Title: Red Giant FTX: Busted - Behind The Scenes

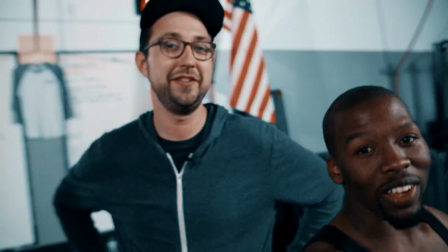coming to you guys. If you're a ghost, if you're human, a ghost. it's not, that would be homicide.
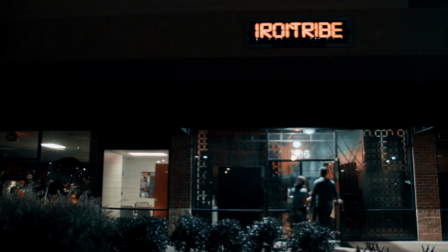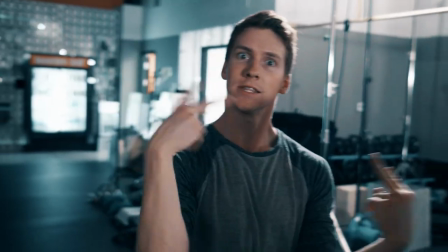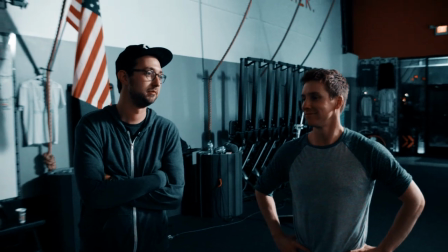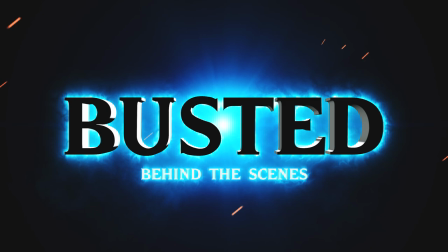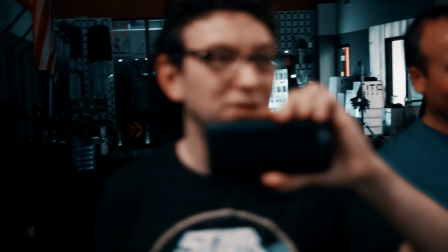I came out to Nashville here to work with Seth on the shoot. It's been interesting.
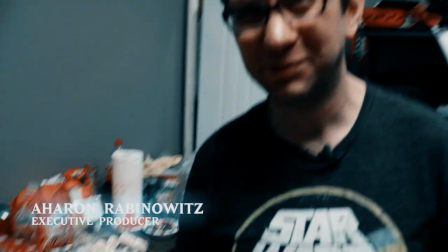Food's good, as you can see. What's going on out there, though, it's a pretty big disappointment, actually. The ghost gets sucked up into it.
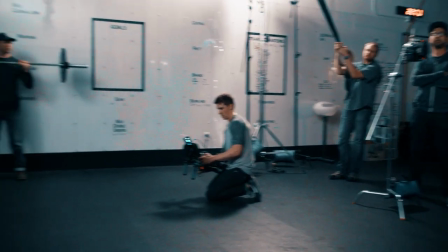Action!
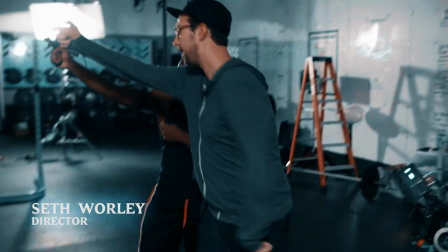When we brought up the idea of doing a Ghostbusters-related film team experiment, ultimately what we landed on was this idea about a Ghostbuster on his day off.
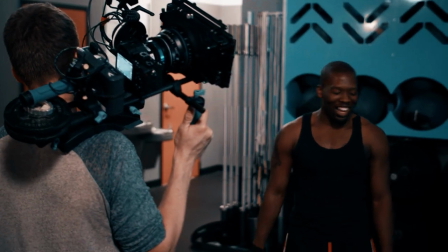We knew he had a gym available, so the idea was he would be working out.
Working out.
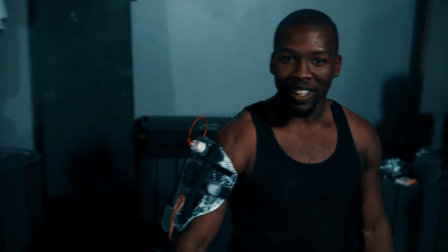And then ghosts would show up.
Filming some ghosts.
And he would have to use a kind of suitcase version of a proton pack.
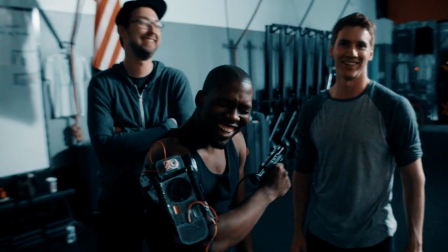Tell me about this weapon here.
His name is Rashad. Our Ghostbuster was played by Rashad Thornton, who you may remember having his ass handed to him in Go Bag.
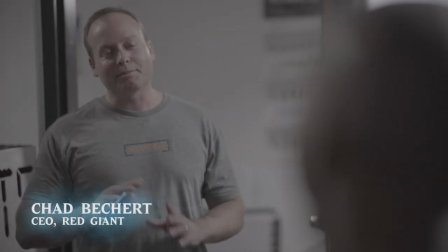Your membership is about ready to run out.
And our gym manager was actually played by Red Giant CEO Chad Becker. Hey, my name's Chad Becker. I came out here actually on a plane to fire Seth. Wanted to go personally. He gave me a role in this film today.
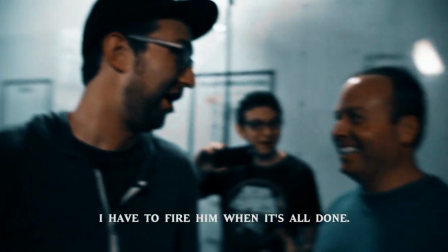And now I have to fire him when it's all done. Not easy.
Fire!
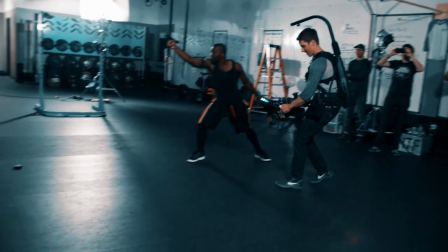And throw! And up! And down.
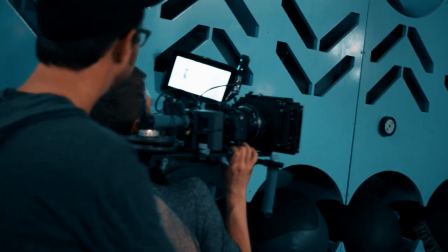So we went about trying to make kind of the Iron Man version of Ghostbusters, kind of the Ghostbusters to go.
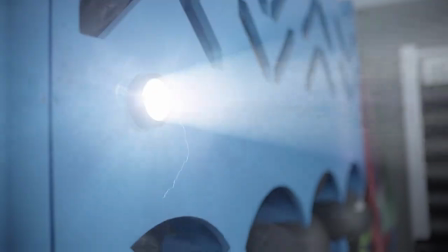One of the most obvious examples of this is our version of the Ghostbusters trap, which we turned into a magnetic puck.
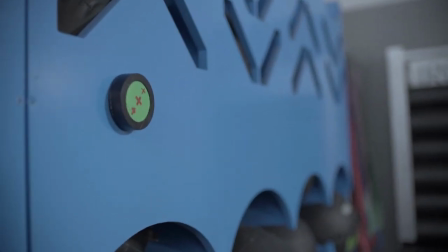It's just a puck light you'd buy at Home Depot with green tape and red markers to help with tracking and post.
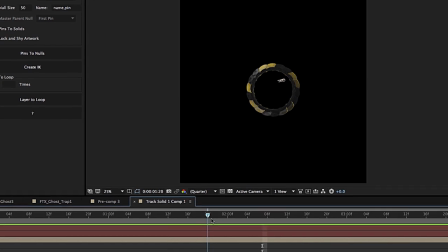For the aperture doors, I remember the tutorial Andrew Kramer did at Video Copilot a few years ago where he built and animated an aperture in Element 3D. I colored the doors in a pattern to mimic the yellow and black doors on the original Ghostbusters trap. I tracked that into the shot, animated it opening. Then using a solid and a mask, I put a white background behind the doors, which hid the green but also gave me a layer to apply trap code Shine to create stylized
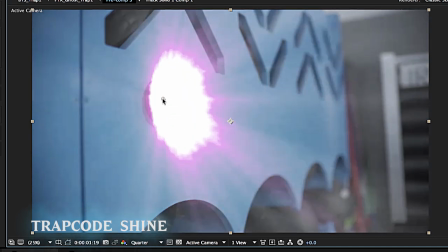light rays coming out of the puck. The most recent version of Shine also comes with a built-in fractal noise option,
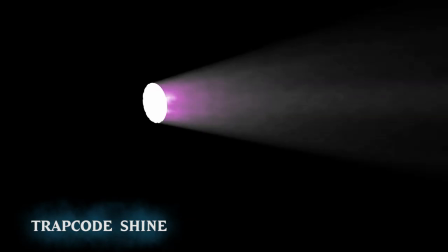which is super handy. I layered up two instances of Shine just to blow out the light and add some extra chaos.
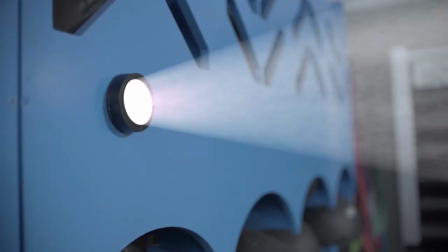The next step is to add all the little flourishes that bring shots like this to life, like lightning and a powder hit from Action Essentials.
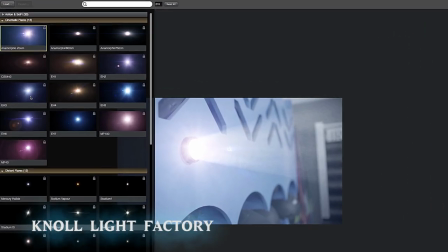And then because it's a visual effects shot, I added a flare using Null Light Factory.
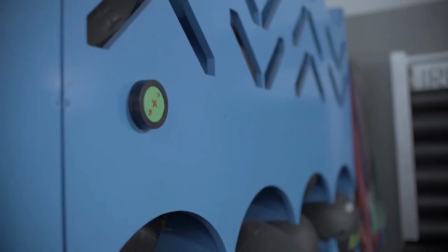Now the other thing about the shot is that our plate just opens with the puck already on the wall, but I want to see it fly in and get stuck in the shot.
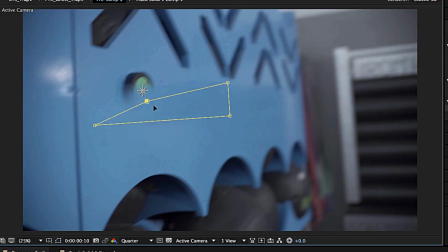So I pan out the puck in the first few several frames just using a freeze frame and a mask.
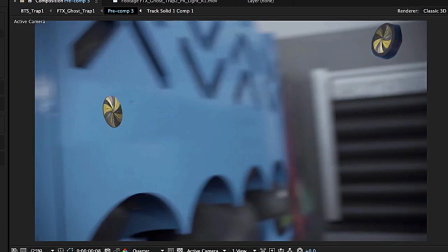Then I do a super dirty mask and animation of the puck to show it flying in and sticking before fading into the original puck over a couple frames.
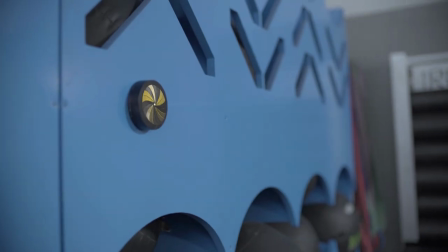Lastly, I add a camera shake for the final flourish, and viola, it is finished. Speaking of finished, let's talk about ghosts.
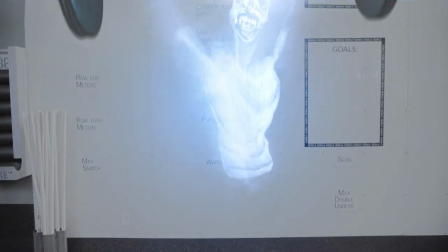As you probably surmised, the original plate contained zero ghosts.
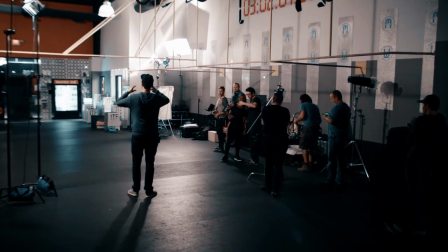Now, while I was originally hoping to actually commission some original puppets that we would shoot on black backdrops with high key lighting to recreate the feel of the ghosts in the original film, it turns out I'm not actually made of money. So we had to get creative. We started with photos of ourselves, standing in sort of a touchdown T-pose.
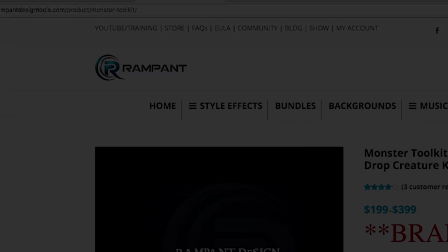Rampant Design has this really cool product called the Monster Toolkit.
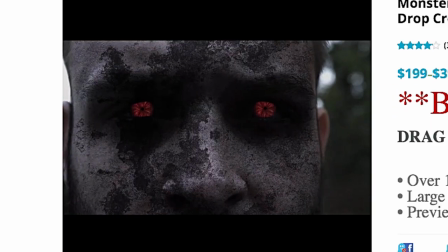It's basically this huge library of Photoshop files of teeth, eyes, eye sockets, horns, skin textures, etc. for creating monster makeup effects in post.
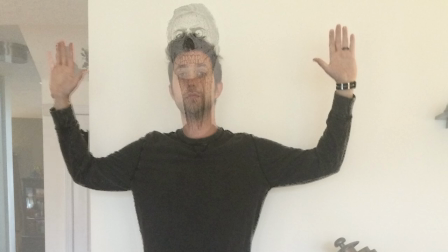So using the Monster Toolkit, I was able to turn myself from this to this. That Seth ghost went on to be the slime ghost in the final piece.
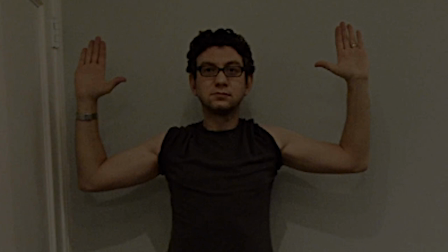And the weight ghost was actually built from the masculine physique of one Aaron Rabinowitz.
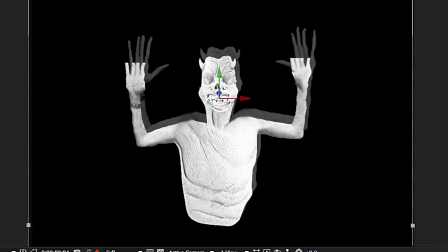Once inside After Effects, I went to work adding small elements of nuance using keyframes and wiggle expressions to animate jaw movement, head movement,
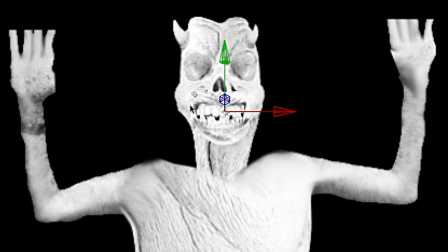and our friend Brian Beam at Rooster Teeth actually recommended a great trick of using optics compensation to simulate some subtle 3D warping and movement on the face.
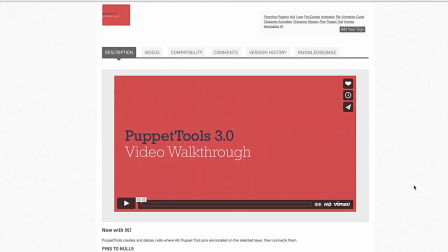Next, I used this amazing script from aescripts.com called Puppet Tools, which lets you easily control puppet pinpoints with nulls, among other really great features.
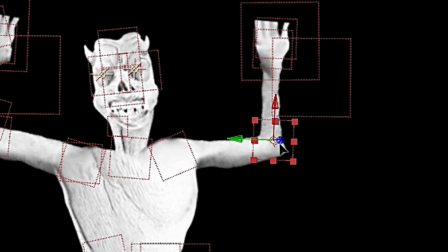Puppet Tools made the experience of animating these ghosts a million times lighter and freer, allowing me to tinker with it until landing on something that felt natural and real.
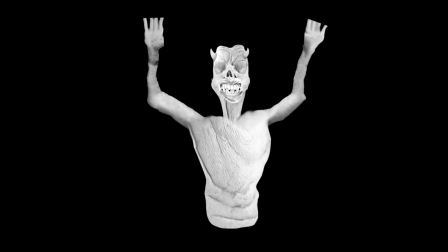That's right, even more natural and real than real ghosts. So then it was time to composite this dude.
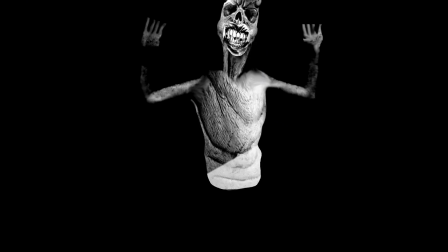I gave him some intense contrast with the curves adjustment, then colored him up with Video Copilot's free Color Vibrance plugin.
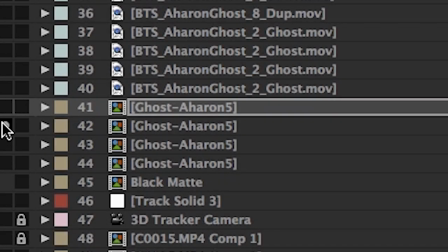This was now my core ghost layer. Next, I duplicated him and cleared the adjustments on the duplicate, so I could use it to create my glow effects.
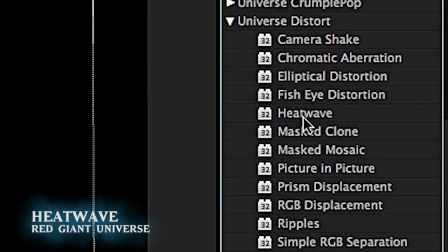Started with a really intense fast blur, then I used an effect from Red Giant Universe called Heat Wave, which turned my ghost blur into a mystical, spiritual, flowy blob.
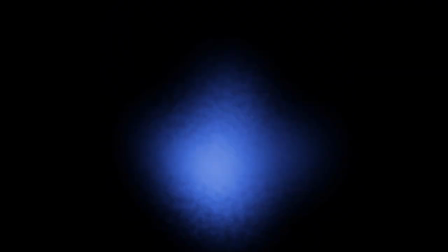Then I added Color Vibrance, then I duplicated the layer a few times to brighten it up and make it more intense, then I blended everything together with a screen blend mode. This time I didn't add just one flare, but two. This was an element I loved about the Scolari Brothers shots that ILM created for Ghostbusters 2.
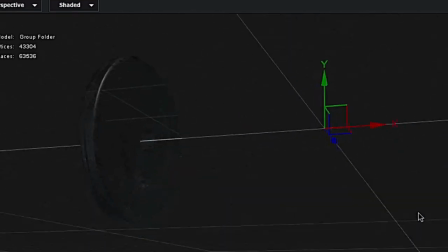Finally, I threw together a good enough looking barbell and element and parented it to the nulls that Puppet Tools had created for the ghost's hands, so that way the weights stayed in its hands.
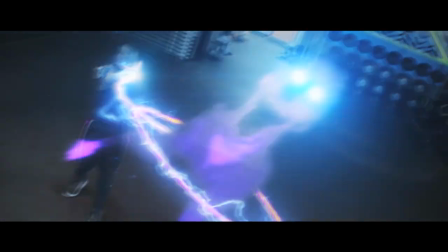Finally, we needed to create some proton streams. I'm a firm believer that your visual effects work always starts on set.
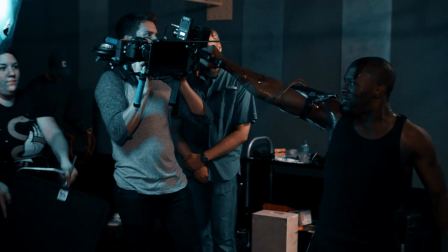A major element that sold all the proton stream shots was a blue light that we blasted Rashad with from off screen to simulate light from the streams.
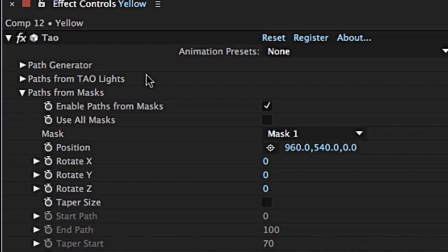Then in post, to create the streams, Aaron Rabinowitz came up with a really killer approach to this, using Trapcode DAO and an AE script called Mask Avenger.
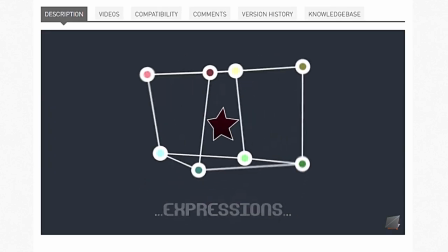Mask Avenger lets you control mask vertices individually, parenting them to nulls, even adjust them in 3D space.
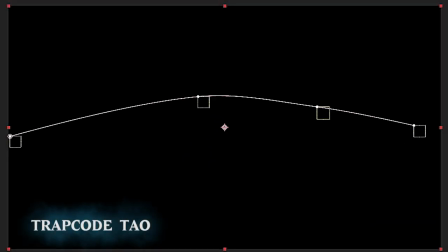And since Trapcode DAO lets you generate 3D geometry along a path,
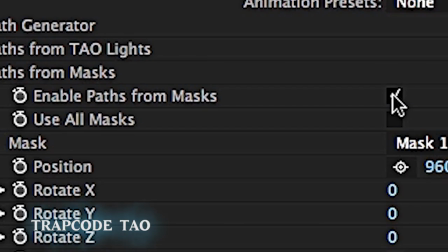and you can use a layer's path or mask to do that, you can team up DAO and Mask Avenger to do some really powerful stuff,
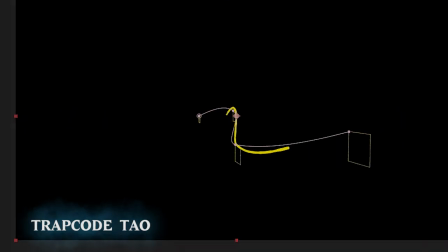such as creating proton streams.
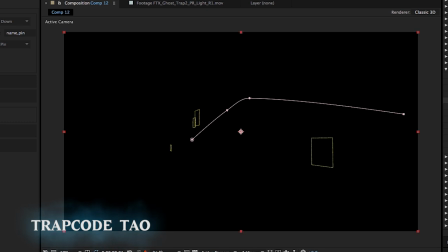We started with a yellow core, gave it some glow, then we duplicated it and adjusted the second stream to be thinner, made it blue, and made it taper on both ends.
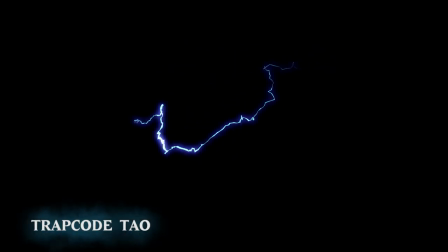Then we used DAO's built-in fractal controls to turn the thing into lightning, gave it some glow, then we created a second blue lightning stream with a slightly different fractal amount to separate it from the first. Then just to make it look a little more dangerous, I added heat wave, because I love danger, and heat, and waves.
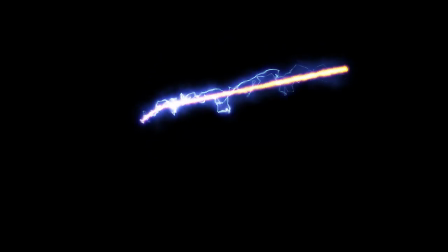Then I created some smoky glow using the same blur and heat wave process I used on the ghosts. Then I used Trapcode Particular to generate sparks coming off the streams, to give it even more danger,
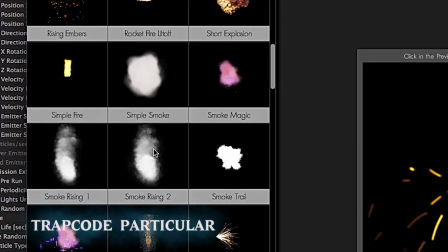because I just love danger. Particular now has a ridiculously cool effects builder that lets you browse presets and customize your emitters with a live preview.
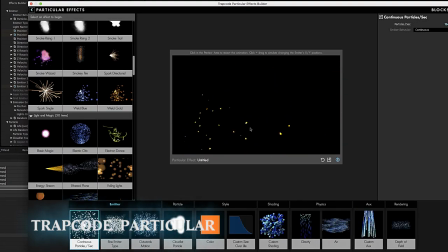So I took the existing Weld Gold preset and modified the physics and velocity to create the effect I wanted. I added a flare to the gun, then I used solids, masks, and wiggle opacity expressions to simulate some light flashery business.
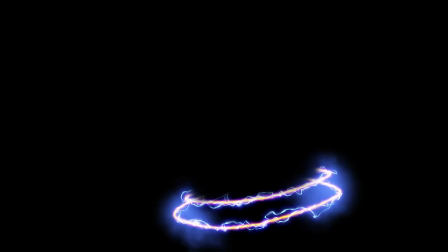Then I added the ghost, glowed him up, lit him up, and tied him up. Lastly, I want to highlight two additional resources that were indispensable on this project.
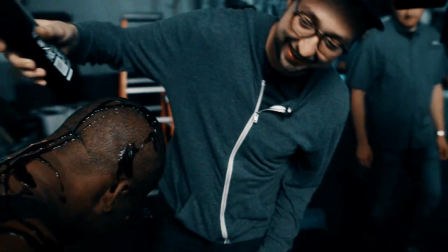The first one you may remember us using way back on our short plot device.
So when it came to actually blow up an alien, I thought we should do it as humanely as possible.
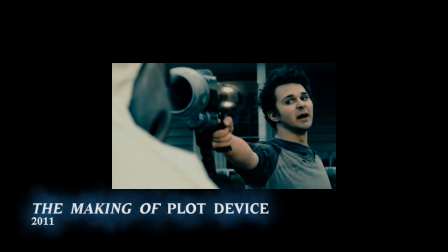Get off my lawn!
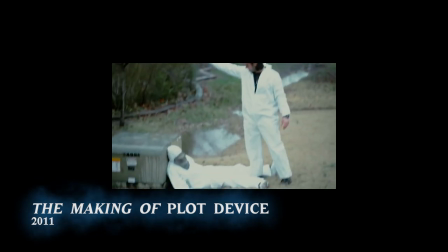And by that I mean throwing Axe body wash all over my brother. That's really gross. These are some handsome smelling ghosts. Because they secrete Axe body wash.
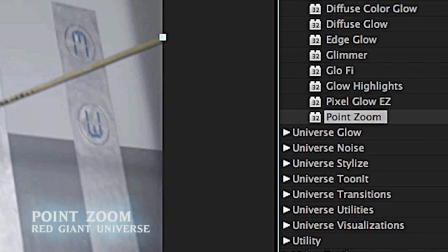The second is a plugin called Point Zoom from Red Giant Universe. Point Zoom is almost like a reverse version of Trapcode Shine.
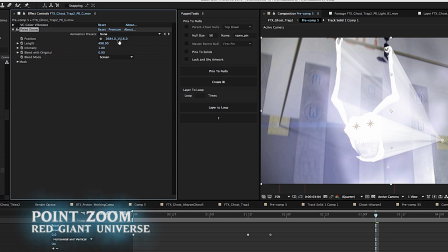Think, help me Obi-Wan Kenobi, you're my only hope. Applying Point Zoom helped us create the effect of the ghost being sucked into the trap, and like any good tool, made trapping ghosts look super easy.